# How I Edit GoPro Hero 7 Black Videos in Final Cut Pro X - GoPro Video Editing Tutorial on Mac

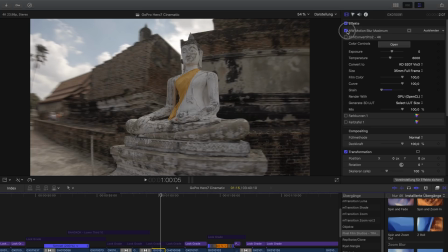That looks pretty nice, and that's a huge difference to the internal blur from Final Cut. Because let's say I would go to blur now and go to directional blur, apply that.
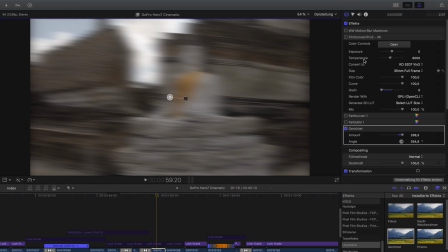You can clearly see here that everything gets blurry, and I don't want to have everything blurry.
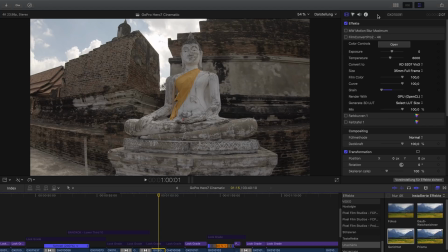I only want to have the moving parts blurry, like it is now. So that looks a lot better. So that's why I use that plugin here. I will link it in the description below. It's from Mark Webster, motion blur. It's here, MW motion blur effect.
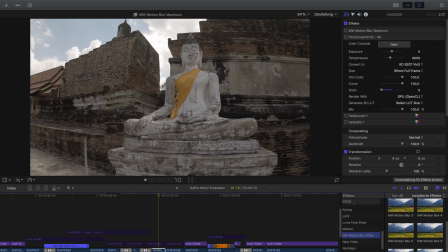You have different kinds of motion blur here, but the maximum here worked pretty good.
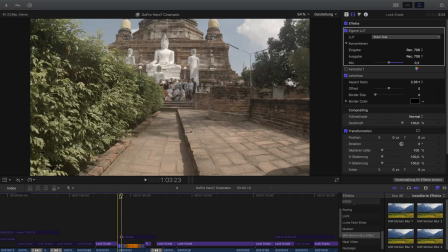And then the next thing that I used a lot here, and that's why I actually say you should film in 4K 60,
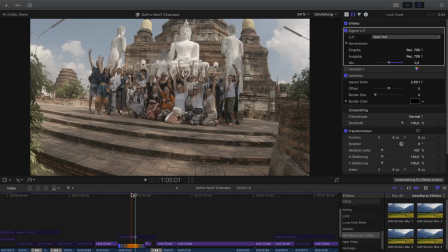or if you publish in 1080, I would actually suggest to record in 2.7K 60 or 120, is that you can slow it down. Like in a lot of clips that you see in this video, I slowed them down to 40%.
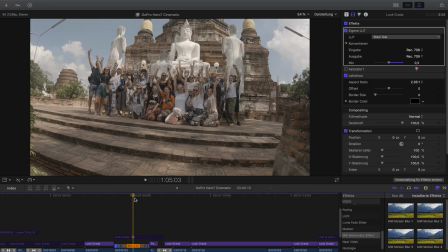And here this is important. Let's say you film in 60p, in 60 frames per second, but you publish your video in 30 frames per second, then you can only slow it down to 50%. I published my video in 24p, in 24 frames per second.
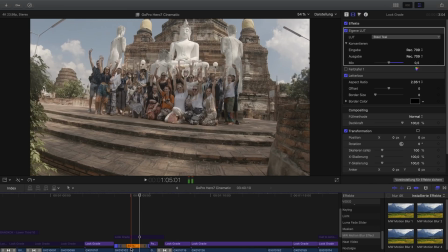It's a bit more cinematic. That's why I can actually slow it down to 40%. So don't do it if you want to publish in 30p, or if you shoot in PAL. Let's say you have 50 frames footage and you want to publish in 25p, then you can also only slow it down to 50%.
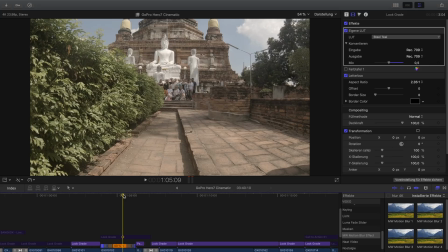So keep that in mind. And the trick is also that, I mean, the GoPro Hero 7 has great stabilization,
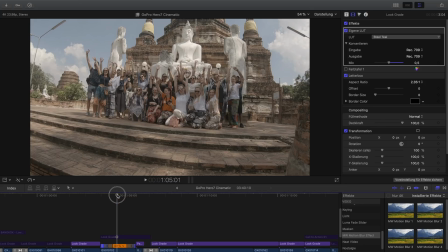but the problem is that even with a gimbal, you never get 100% perfectly stabilized footage. And when you slow it down, your footage, then it automatically looks a bit smoother than before. So that makes it look even better.
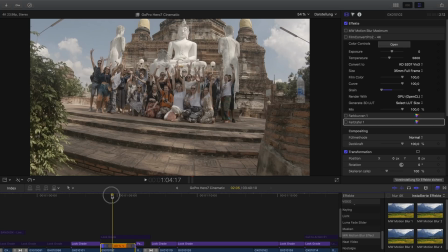So in that clip, what I also did, as you can see, it's not all the time 40%,
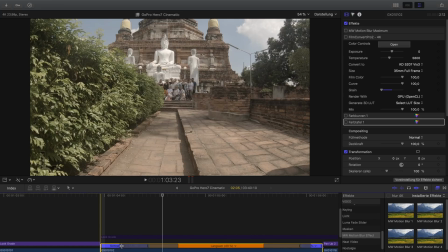but here in the beginning, I speeded it up to 1000% actually, and here to 500%. That is called speed ramping. So in that case, you can see we're moving pretty fast with the people, then they are cheering,
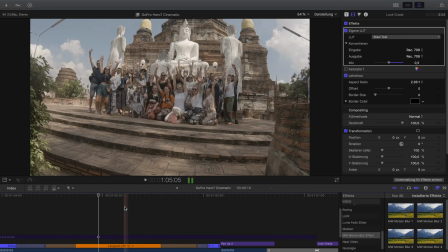and I slow that down because it looks nice and I want the people to see that they are cheering.
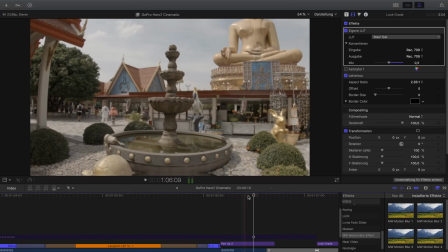And then at the end, bam, it also does a speed ramp here to 500% of the speed.
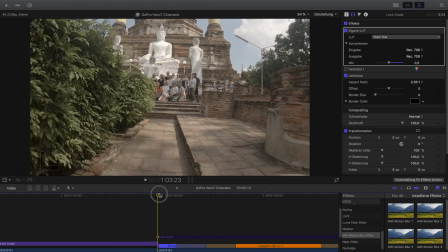So, okay, obviously I do that here because I want to speed the beginning up.
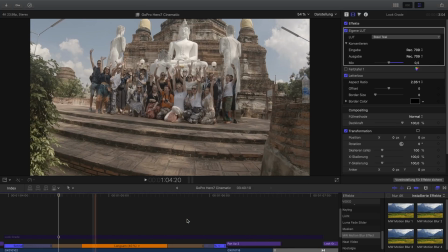But what I do here at the end,
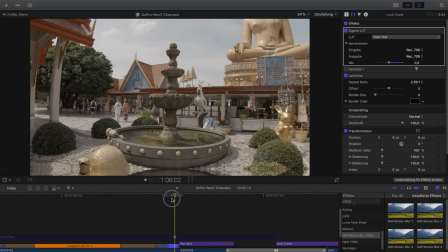the reason why I speed it up at the end is because I want to make a speed ramp transition so that the end of the first clip is speeded up.
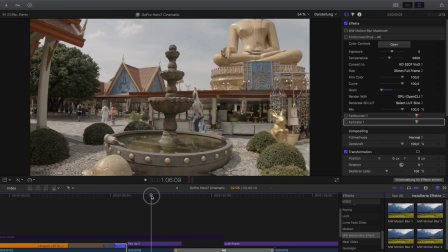And how you usually do it is that you speed up the beginning of the second clip, and then it's a smooth transition also.
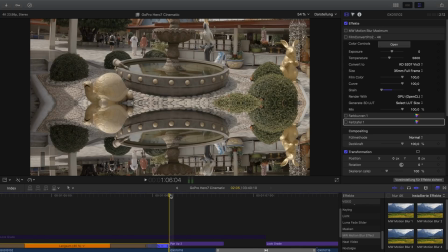Also in that case, the camera movement should be in the same direction if possible.
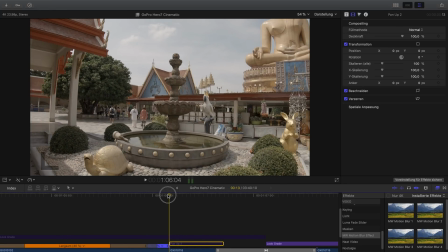But in that case here I had a kind of a problem because the camera movement was not in the same direction. Like you can see here, the camera is moving up, and here the camera is moving to the right.
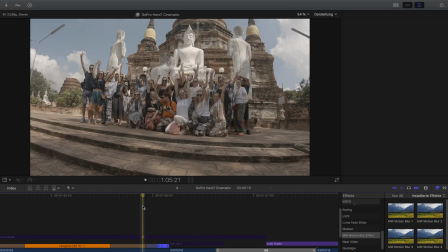So that was kind of a problem. I mean, it still looks good if I do a speed ramp here and then I'm there.
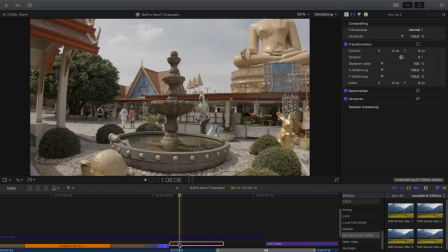It's not bad, you can do it. But it looks smoother if I use half of a slide or panning transition here.
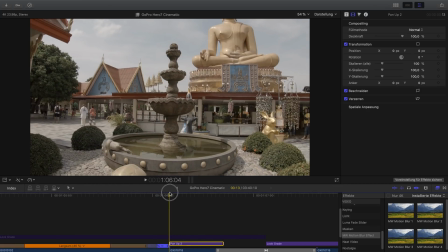As you can see now, pan. Now you have this little fast upward movement here in the second clip.
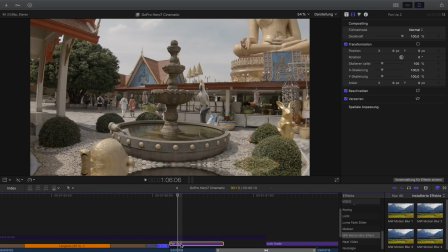And this is an effect that I use also from Ryan Nangle.
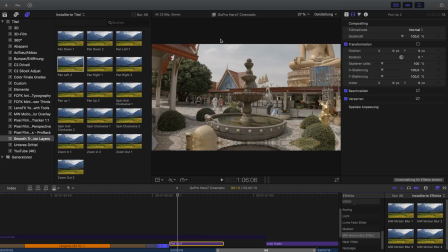It's basically a transition effect, but how he did it here is it's called smooth transition layers.
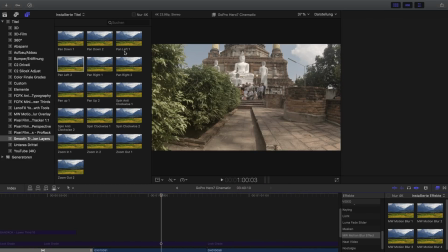So let's just go to some other clips to show that to you. Let's say like this is a pan up, and you have pan up 1 and pan up 2.
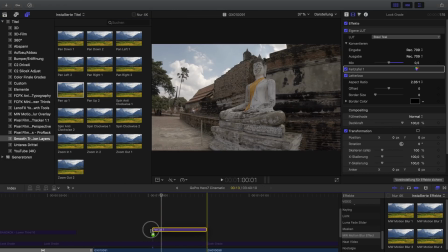So over the first clip you apply pan up 1.
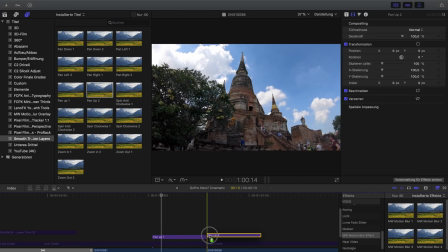Over the second clip you apply pan up 2, and then
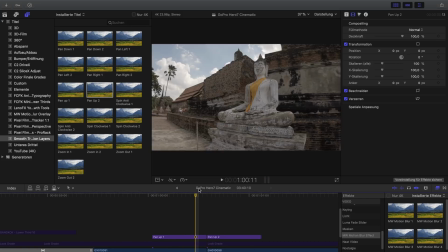it creates this upward movement, like this little upward flip here that you see. So this is great because it gives you a bit more flexibility, and you can actually combine transitions, like you can pan up and then I could also do a pan right over that.
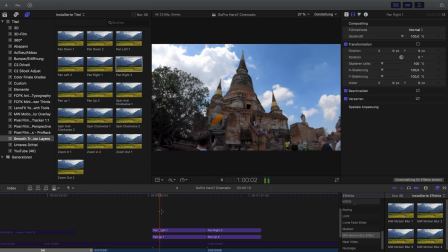Yes, it would pan up and at the same time pan to the right. Like that looks pretty cool.
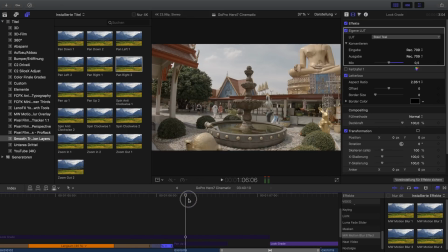So in my case here, like mentioned before, I had the problem that here was no upward movement in the shot, so I couldn't make the full speed ramp here.
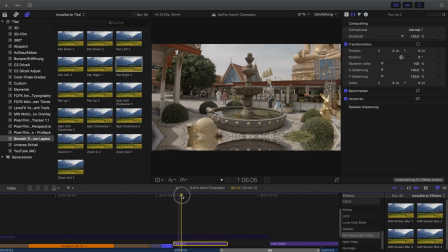So I simply used the second part of that effect to give an impression of that
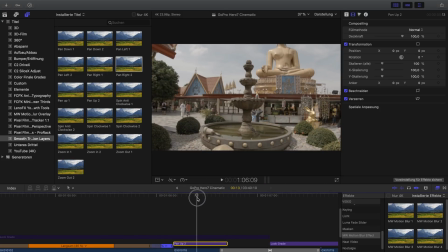upward movement and make it a bit smoother. The same here also,
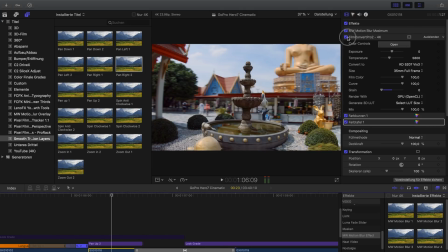I applied this motion blur effect from Mark Webster again. And here you can see it again, like that stays pretty sharp while the background is blurry, and I love it, it looks so nice.
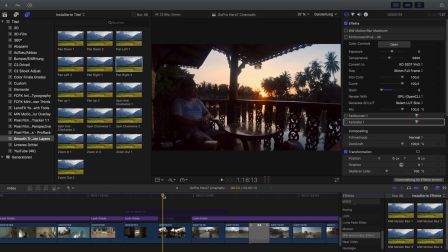So yeah, that's how I did that. And then I have one more that I want to show here to you.
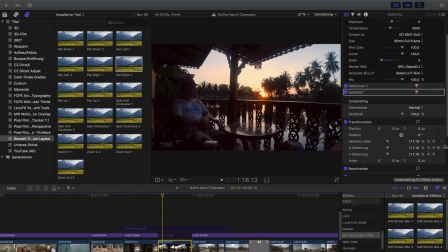And when I turn all the effects off in that clip, you can see that it's just me sitting on a balcony with a sunrise in the background.
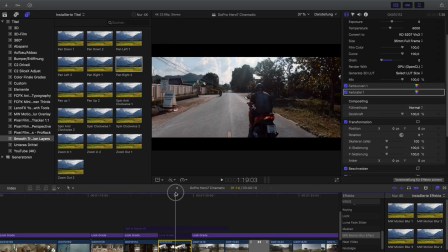So there's not much movement in the shot, it's actually quite boring.
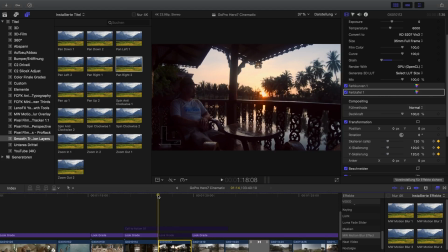So what I did here is you can see this zoom effect, and that's actually quite easy to do.
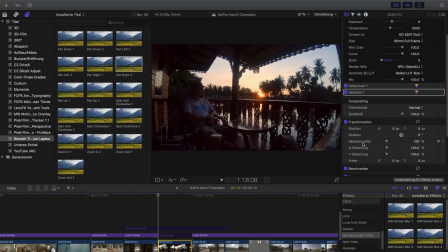So what you do is you go to scale and you type in 120% at the beginning,
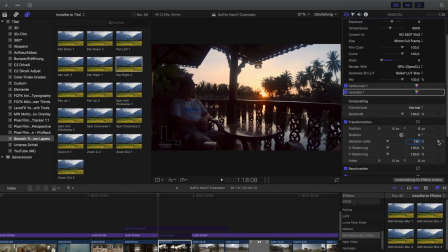then you press keyframe,
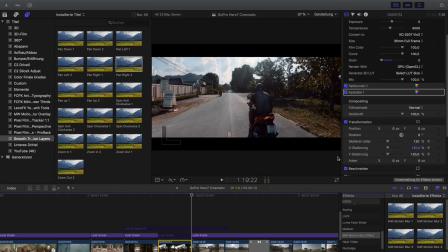then you go to the end of the clip, you press the arrow to the left one time to go to the last frame of that clip really,
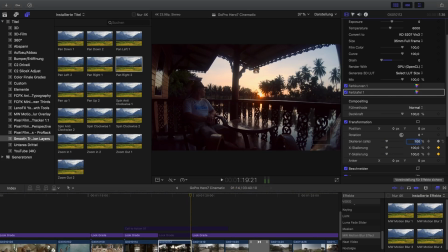and then you type in 100%, and bam, there you have a zoom out effect.
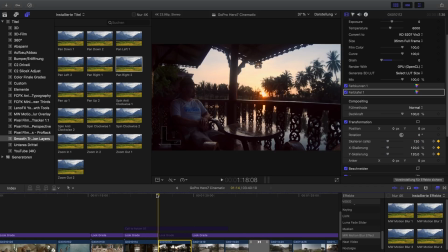It's that easy. So instead of having a non-moving image here, it looks a lot better directly. And this is also a reason why you should use 4K, or if you publish in 1080 you should use 2.7K,
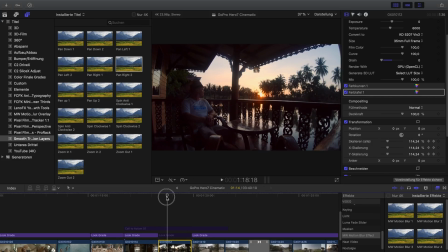because of course you will lose a bit resolution when you do that. So use 4K, like, I mean, let's be honest, it's 120%. Let's say it's 3.5K or 3.2K resolution that is left because we're zooming in here.
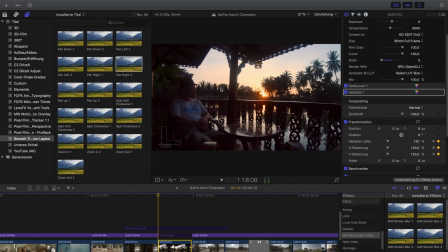No one really sees the difference between 4K and 3.5K or something like that, even 3K or even 2.7K. Most people wouldn't see that. Most people are actually watching the video in 1080 or 2K anyway, so that doesn't make a huge difference here.
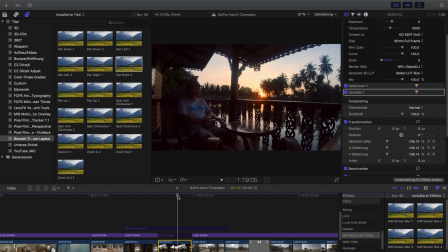So I still can publish it in 4K. But let's say you publish in 1080, and it's probably better if you film in 2.7K resolution, because then you have a little bit more space to play here with those zoom effects.
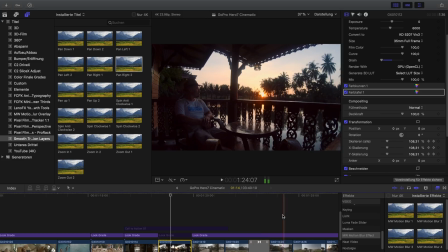And what it's also helping with, another thing, I'm not exactly sure, I think I didn't use it that much.
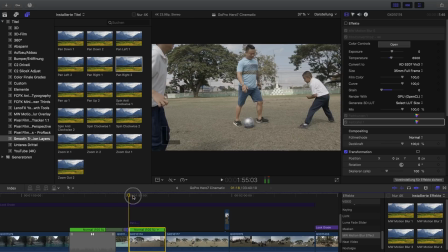So I got one clip here, it's actually with a football game.
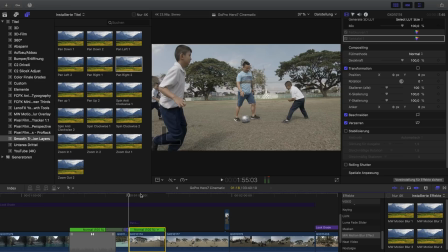And that clip, when I turn the stabilization off, you can see it is quite shaky. I mean, it's not bad, but it's definitely shaky a little bit. So I wanted to have it a bit more steady, so I applied this stabilization.
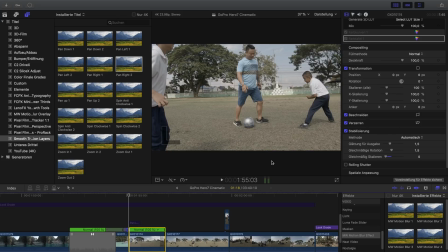Was already calculating it, so I don't have to do anything anymore. And now, as you can see, like, it's zoomed in a lot actually. That's also one reason, like mentioned before, why you should definitely shoot in 4K or 2.7K.
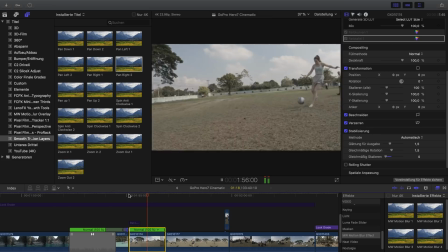And you see how much smoother it is.
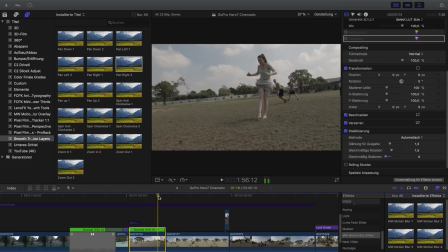Let's see. This is how it is now. And this is how it was before.
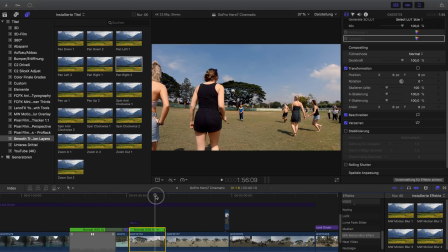Like you see, especially here in that area, this jitter of the camera here.
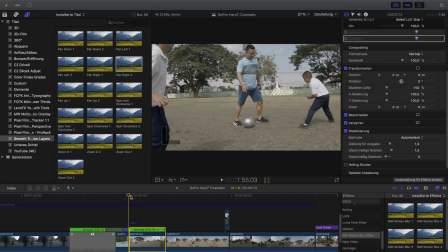If I turn the stabilization on, it's gone. It looks a bit better.
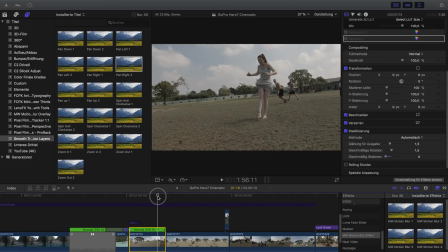It's not perfect here right now, but I mean, if it looks a bit amateurish, that's still fine, but I wanted to smooth it out a bit.